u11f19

And you might not think that the angle of the camera actually matters, but it does, and here's why. Almost all of the lessons in these tutorials are from a straight angle.
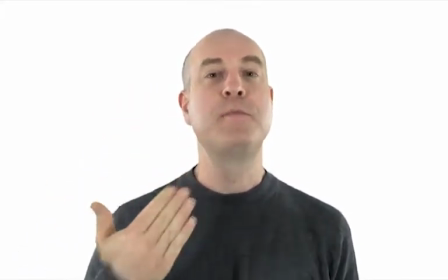0:08 You, the camera, is equal to my eye level. That puts us on the same plane. It means you and I are equals.
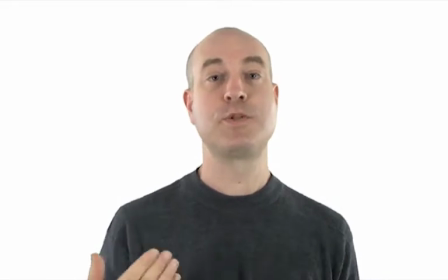0:13 I'm talking to you as a partner and equal, someone who I can share some knowledge with that I think you're going to benefit from.
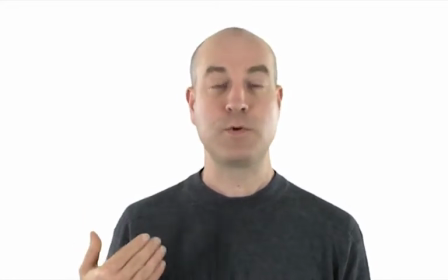0:19 And you hopefully see that knowledge coming from an equal, someone who has got something that has to offer that you want.
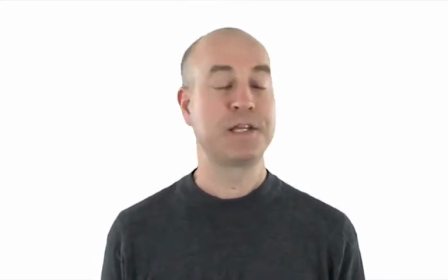0:26 So that's why we're using that's why we're using a straight camera angle.
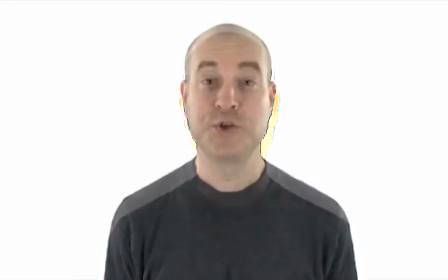0:31 Let's go to high next. Switch to a high angle and it makes a lot of difference.
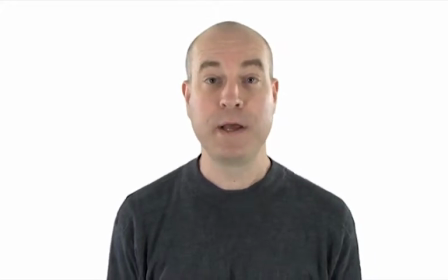0:36 Now you're above me and you're looking down. It's the same me. My eyes are still at the 2/3 line. I'm still in the center of the screen, but now you are looming over me. You're looking down at me from above.
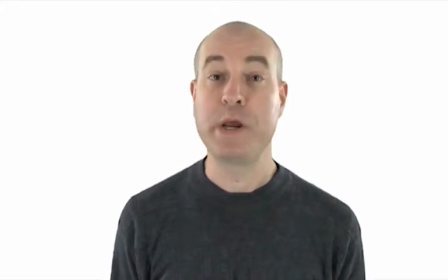0:47 It makes me look weak. It makes me look powerless.
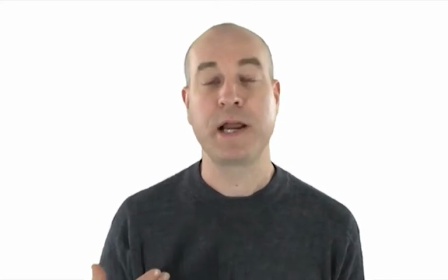0:50 It makes me look like you have the upper hand over me, and what I have to say might not be as important.
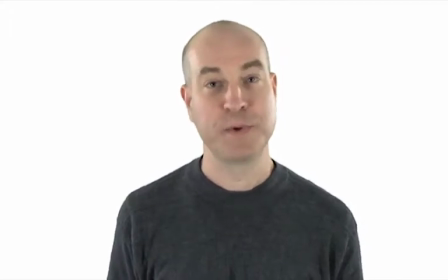0:58 You don't have to listen to me because you're above me.
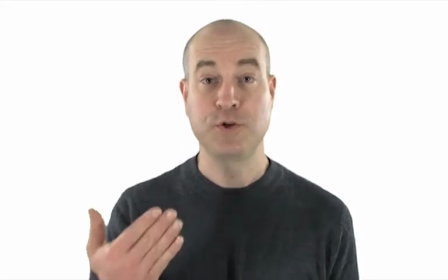1:00 Simply changing the camera, the angle, changes the relationship between the viewer and the screen and the subject.
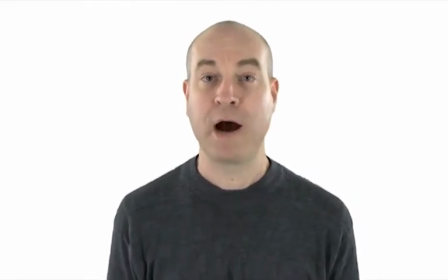1:08 And that relationship matters to how the viewer perceives what it is they see.
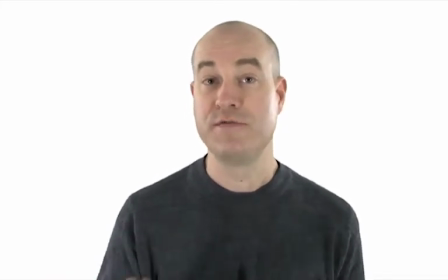1:12 As you're storyboarding, only use high angles when you want to convey that kind of different relationship between the camera and the subject.
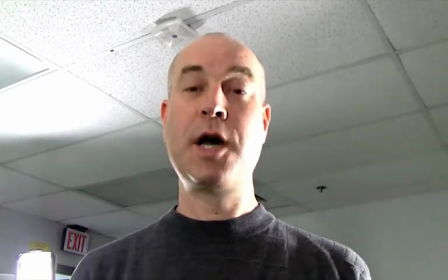1:21 I'm kind of cheating for this low angle shot because I couldn't use my green screen in order to make this work so you can see the actual ceiling above me.
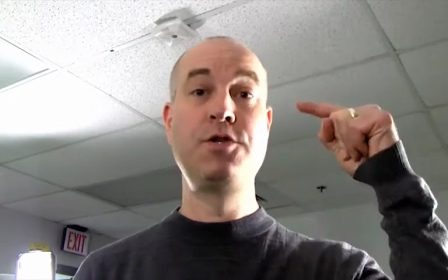1:28 But now, same thing again, I'm still on the 2/3 line, but now I'm looming over you.
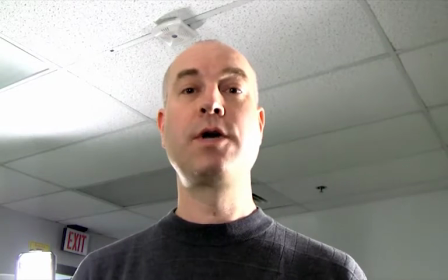1:33 This is a low angle, and the angle is the description of what the camera sees.
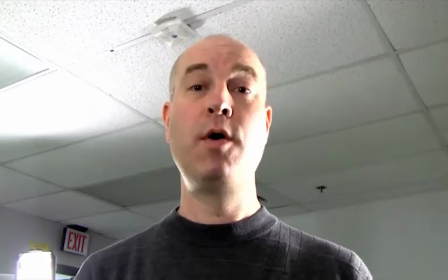1:38 So a high angle means the camera is high, a low angle means the camera is low. From a low angle shot, I look strong and powerful and menacing. I'm looming over the camera. Once again, changes the relationship between the subject and the audience and does not put us in an equal playing field.
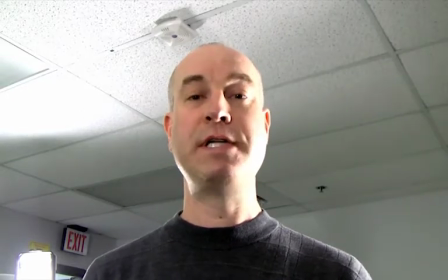1:54 Low angle shots, just like high angle shots, you should only use when there's a reason for using them, when you've got a purpose for telling the story that way. Think of the classic example is of a fight scene. You've got two characters fighting and you got the good guy and the bad guy. At the beginning of the fight, you see the good guy from high angles, making him look weak. Oh no, he'll never defeat this bad guy. The bad guy is so bad. Then by the end of the fight, as the good guy finally overcomes adversity and gets the upper hand, we see the good guy from these low angle shots. He is strong, he has overcome. It's a classic example of what low and high angle shots are used for. For our purposes, we expect to see just straight shots unless there's a reason for doing from a different angle.